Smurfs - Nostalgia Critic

Somebody's been working in dark and terrible magic in there.
Is it even worth wasting a joke on that one?
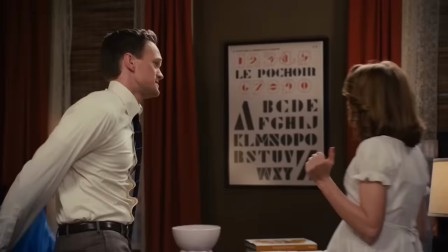No, move on. While he tries to figure out how to get the magic out of her hair, Neil Patrick Harris visits his pregnant beard while the Smurfs try to break in.
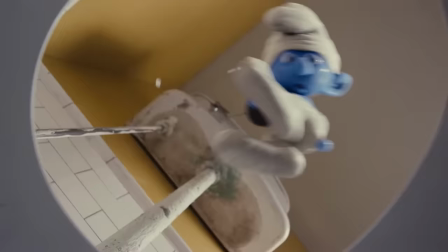And this partakes in what I'm noticing more and more in bad family films, especially in Raja Gosnell's films, movement porn. What, you're anti-movement? No, I'm anti-lazy movement. Movement that only exists just to hypnotize your kids rather than engage them.
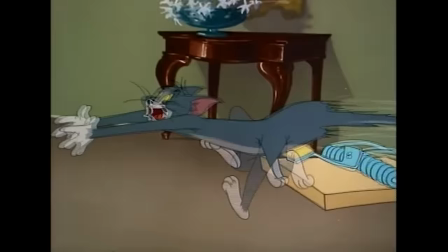Engaging movement involves a lot of variety. Sharp stops, varying speeds, unexpected turns.
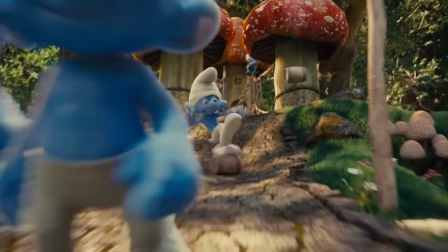This is what makes good visual storytelling. Here, everything is at the same speed, the same pacing, and the same kind of movement.
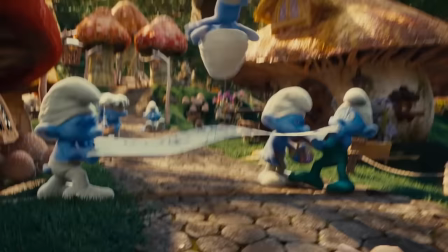There's no variation, so there's nothing interesting about it.
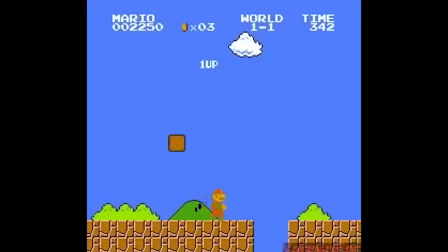What's more engaging, watching Mario go one speed throughout the entire game, or having him stop, slow down, go backwards, stomp on things?
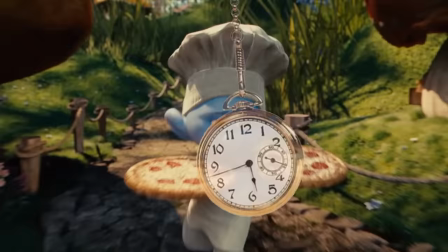This safe, boring, and repetitive movement is the same as looking at a watch waving back and forth.
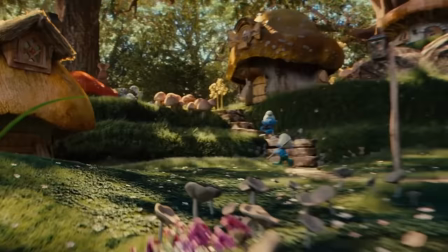They're both trying to hypnotize and relax you so that you don't think about what you're watching.
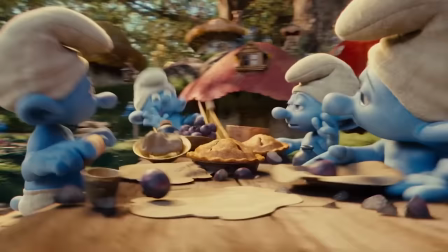And that's not what a movie is supposed to do. You're supposed to think about it. You're supposed to be sucked in.
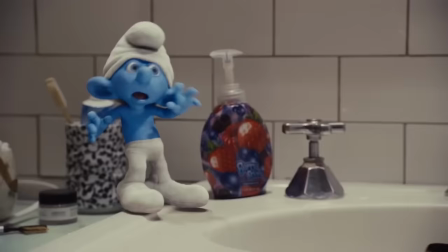But this method is an ingenious way to numb your brains without feeling bored. So you think it must be doing something right when really it's just junk food for your mind. And it's all over the movie. Oh, I don't know. I don't think there's anything wrong with a constant source of movement. Hey guys, as you probably noticed, there is a jump cut there, and there, and there. Some might say it's a fast-paced way for me to save on memorizing lines. It is. Oop-a-ba-do-be, random thing. You know how hard it is to do this in one go? Do I? Chester, is that why you do the fast editing? Is that what that is? I thought I was just a wizard. You never questioned how you could do this? When you're as high as I am, you learn not to question things. Whee! Subscribe! Subscribe! Are we a magazine? No, we're just supposed to say it.
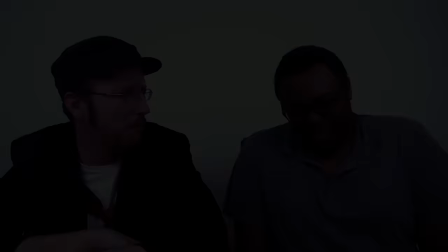Oh. Subscribe! Subscribe! I'm a whore.
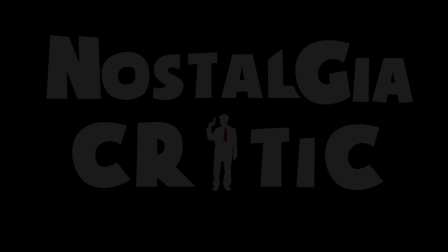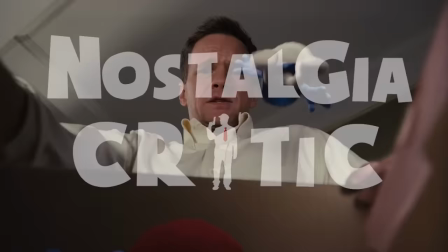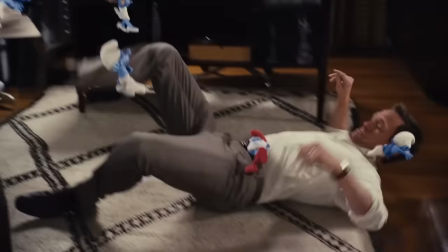The Smurfs spot talent and decide to attack him.
Run! Honey, help!
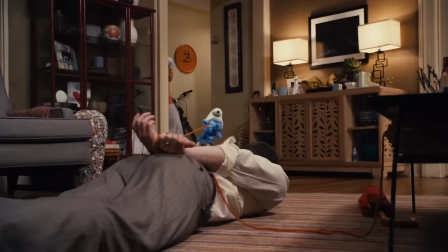I think they're gonna do me in the Smurf! Do not be fooled by their cuteness!
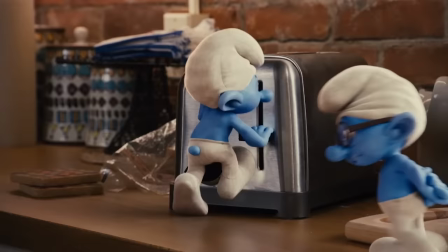So he's told who the Smurfs are, and big surprise, he finds it all kinds of confusing.
How crazy is this? They're little blue people. So you're sticking with your this is actually happening theory?
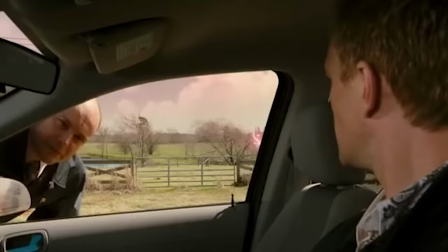That's actually a legit question. I always had a theory that all of this movie was just a continuation of his drug high from Harold and Kumar Go to White Castle.
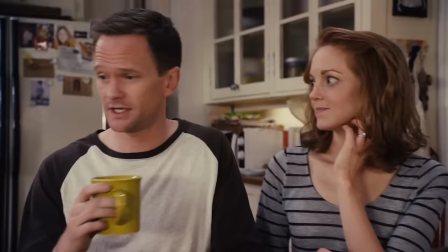No, not even a drug person would go this far without squashing them.
You wanna get high? Yeah. Hear that, honey?
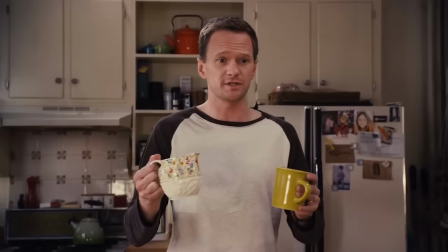They're only staying till an actual blue moon rises, which could happen if the little blue Santa man makes a magic potion, which at this point seems completely plausible.
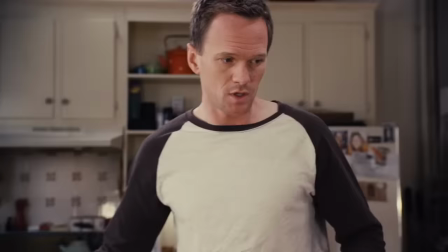I don't think that was in the script. I think Harris was just clarifying how horribly written this movie is.
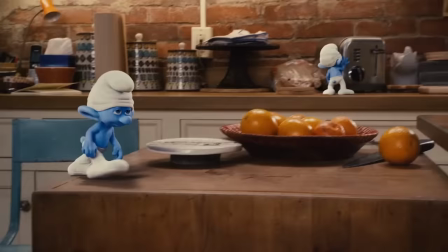And you're all named after your personalities? Do you get your names when you're born or after you've exhibited certain traits? Yeah. Yep. Oh, I see.
So Clumsy has the personality trait of being clumsy, Grouchy has the personality trait of being grouchy, and Smurfette has the personality trait of... girl! Girl, as we all know, girls just have one personality trait.
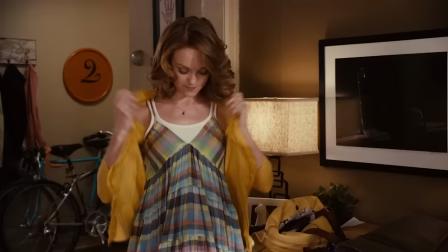Says so much about her. Yeah.
What? You had one outfit on and now you're wearing something completely different.
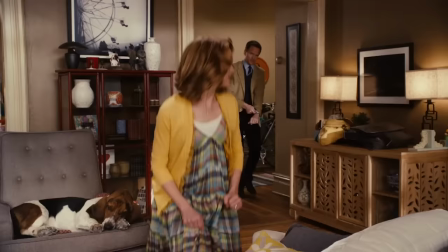Yeah. Oh, Smurfette, she probably got the other one dirty.
I love how they're shocked that she can wear different clothes, but... not that she's pregnant.
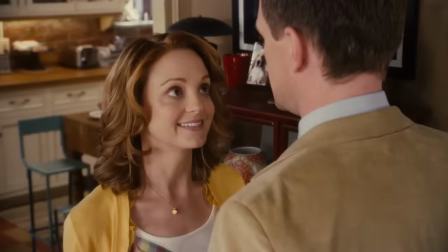Having only one female made from nothing, do you think they can even comprehend the idea of a pregnant woman?
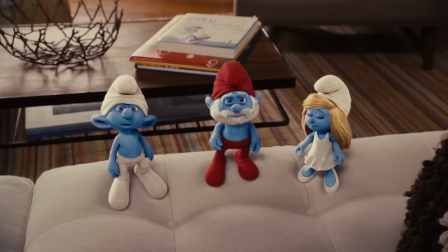Yeah, you'd think in this movie they'd go more into how Smurfs procreate. I say wizard. I say artificial Smurfination.